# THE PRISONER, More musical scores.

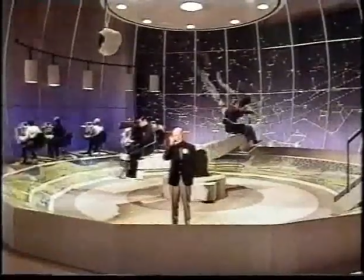[4:19] Now leaving northern perimeter, number 6. Repeat.
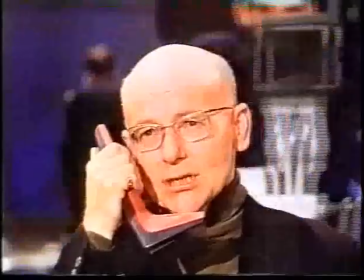[4:25] Number 6.
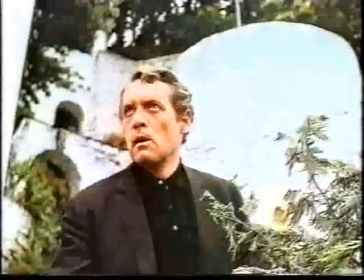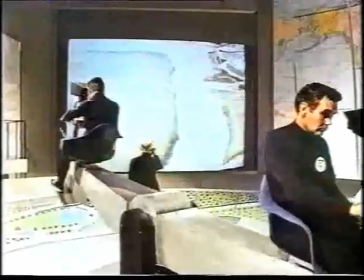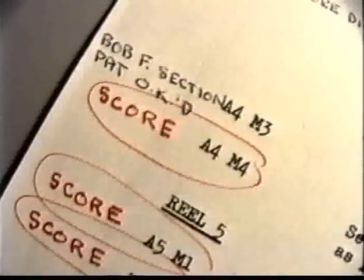[4:37]
Wilfred Joseph's second track for Reel 4 was to be based on the well-known nursery rhyme, Boys and Girls Come Out to Play.
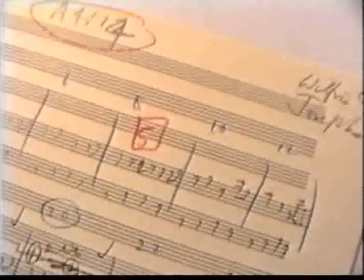[4:45]
However, Wilf's interpretation was, to say the least, rather loose,
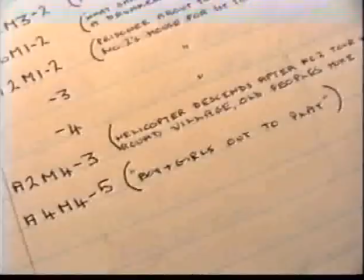[4:50]
and as a result it was rejected in favour of a more conventional arrangement already recorded by Robert Farnon.
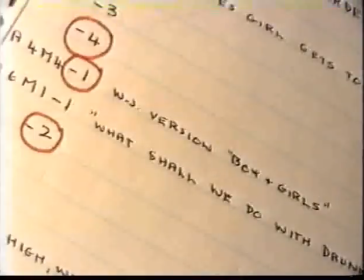[4:57]
Here's how Wilfred adapted the tune. You'll probably recognise this track from elsewhere in the series.
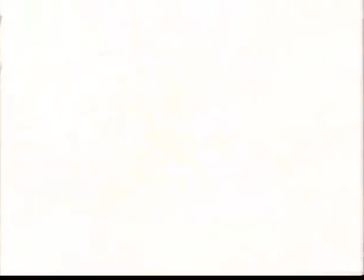[5:03] There's nothing to worry about. Tests are quite routine.
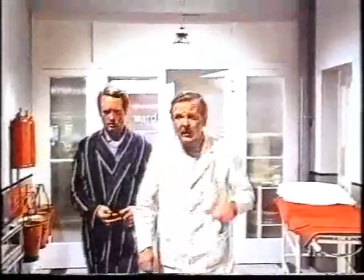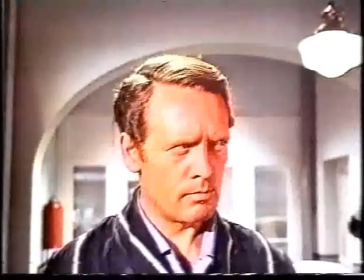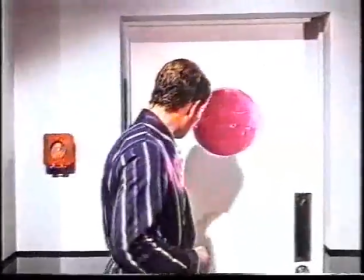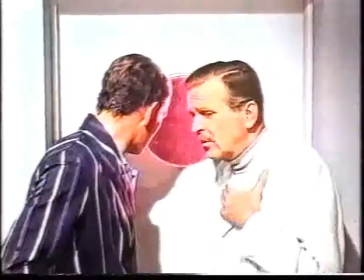[5:21] Group therapy counteracts obsessional guilt complexes, producing neurosis.
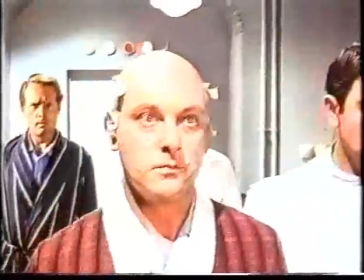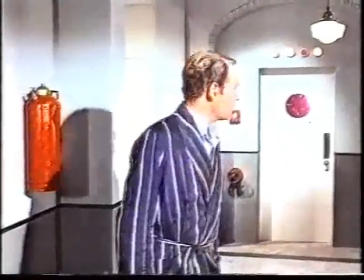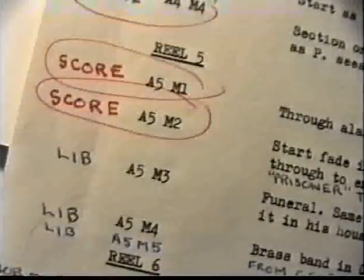[5:37]
For the penultimate reel of Arrival, reel 5,
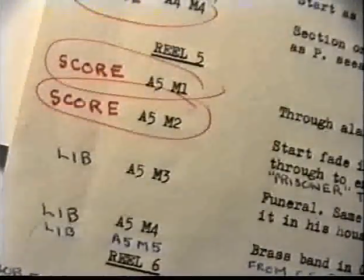[5:41]
Wilfred Josephs composed one short sting and one section of specifically synced incidental music.
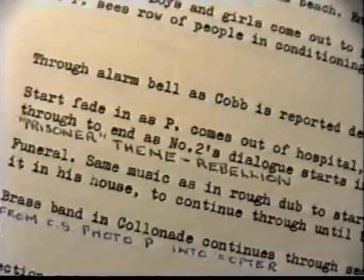[5:47]
Both of these tracks were approved and appear in full on the finished episode.
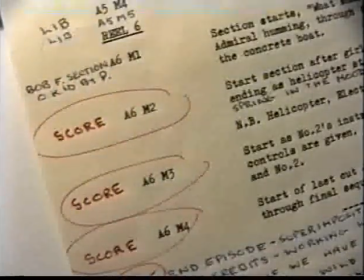[5:54]
The final reel required Wilfred Josephs to compose three pieces of incidental music, none of which were used as originally intended.
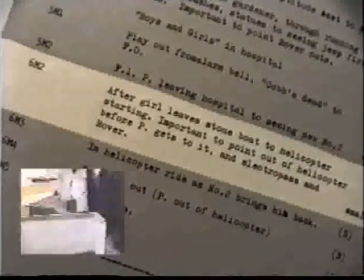[6:03]
His first track is whilst number 6 is walking to the helicopter.
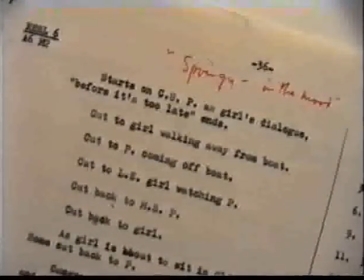[6:07]
According to the music cue sheets for the track, the scene between Virginia Maskell and Frederick Piper was originally planned to take place during this sequence.
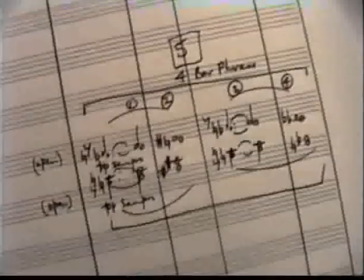[6:17]
So that the music didn't fight the dialogue, Wilfred lowered the intensity of the track.
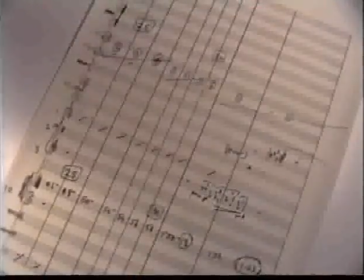[6:22]
However, due to some minor re-editing,
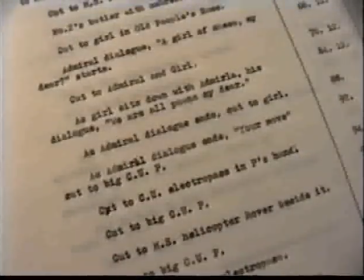[6:25]
the sequence was moved from its original position to just after number 6 had taken off in the helicopter, as seen in the finished episode.
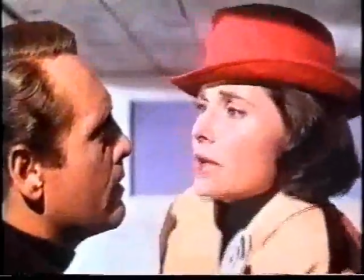[6:32]
This is how it should have looked, with the music working with the action.
Go and go now before it's too late.
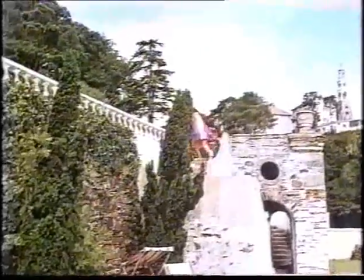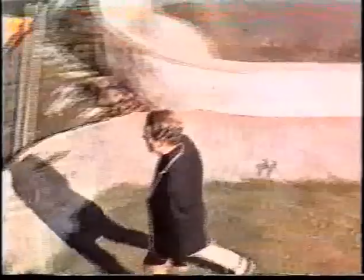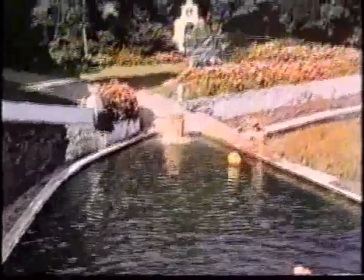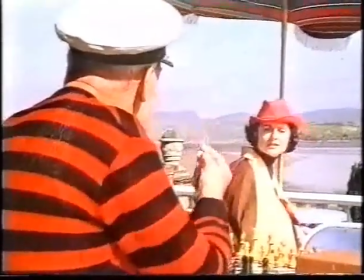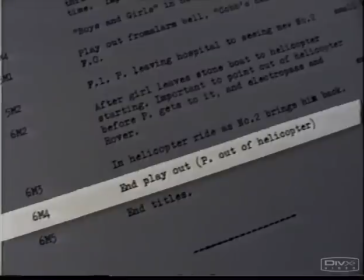[7:35]
Wilfred's final track of incidental music for Arrival, although used in the finished episode, was not used quite as originally intended. The sequence was initially edited running some 14 seconds longer,
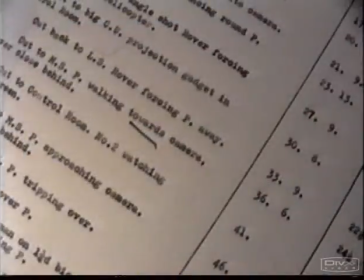[7:47]
with several changes in the music to reflect the on-screen action, again making use of Wilfred's sub-themes.
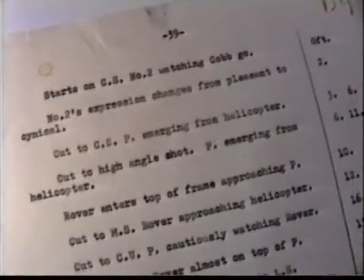[7:54]
We have therefore recut the sequence according to the cue sheets, using similar shots as described in the sheets.
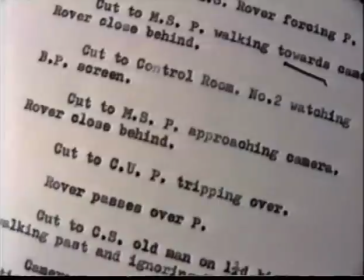[8:01]
We've also optically extended the duration of one shot in particular to match the original edit.
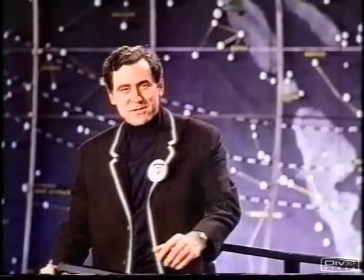[8:09] I do hope that your stay had its lighter moments. You'll find him a tough nut to crack. Au revoir.
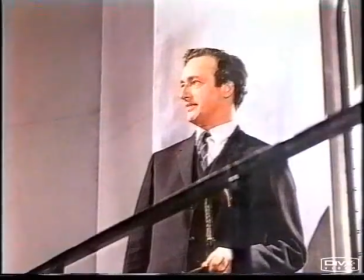[8:14] Auf Wiedersehen.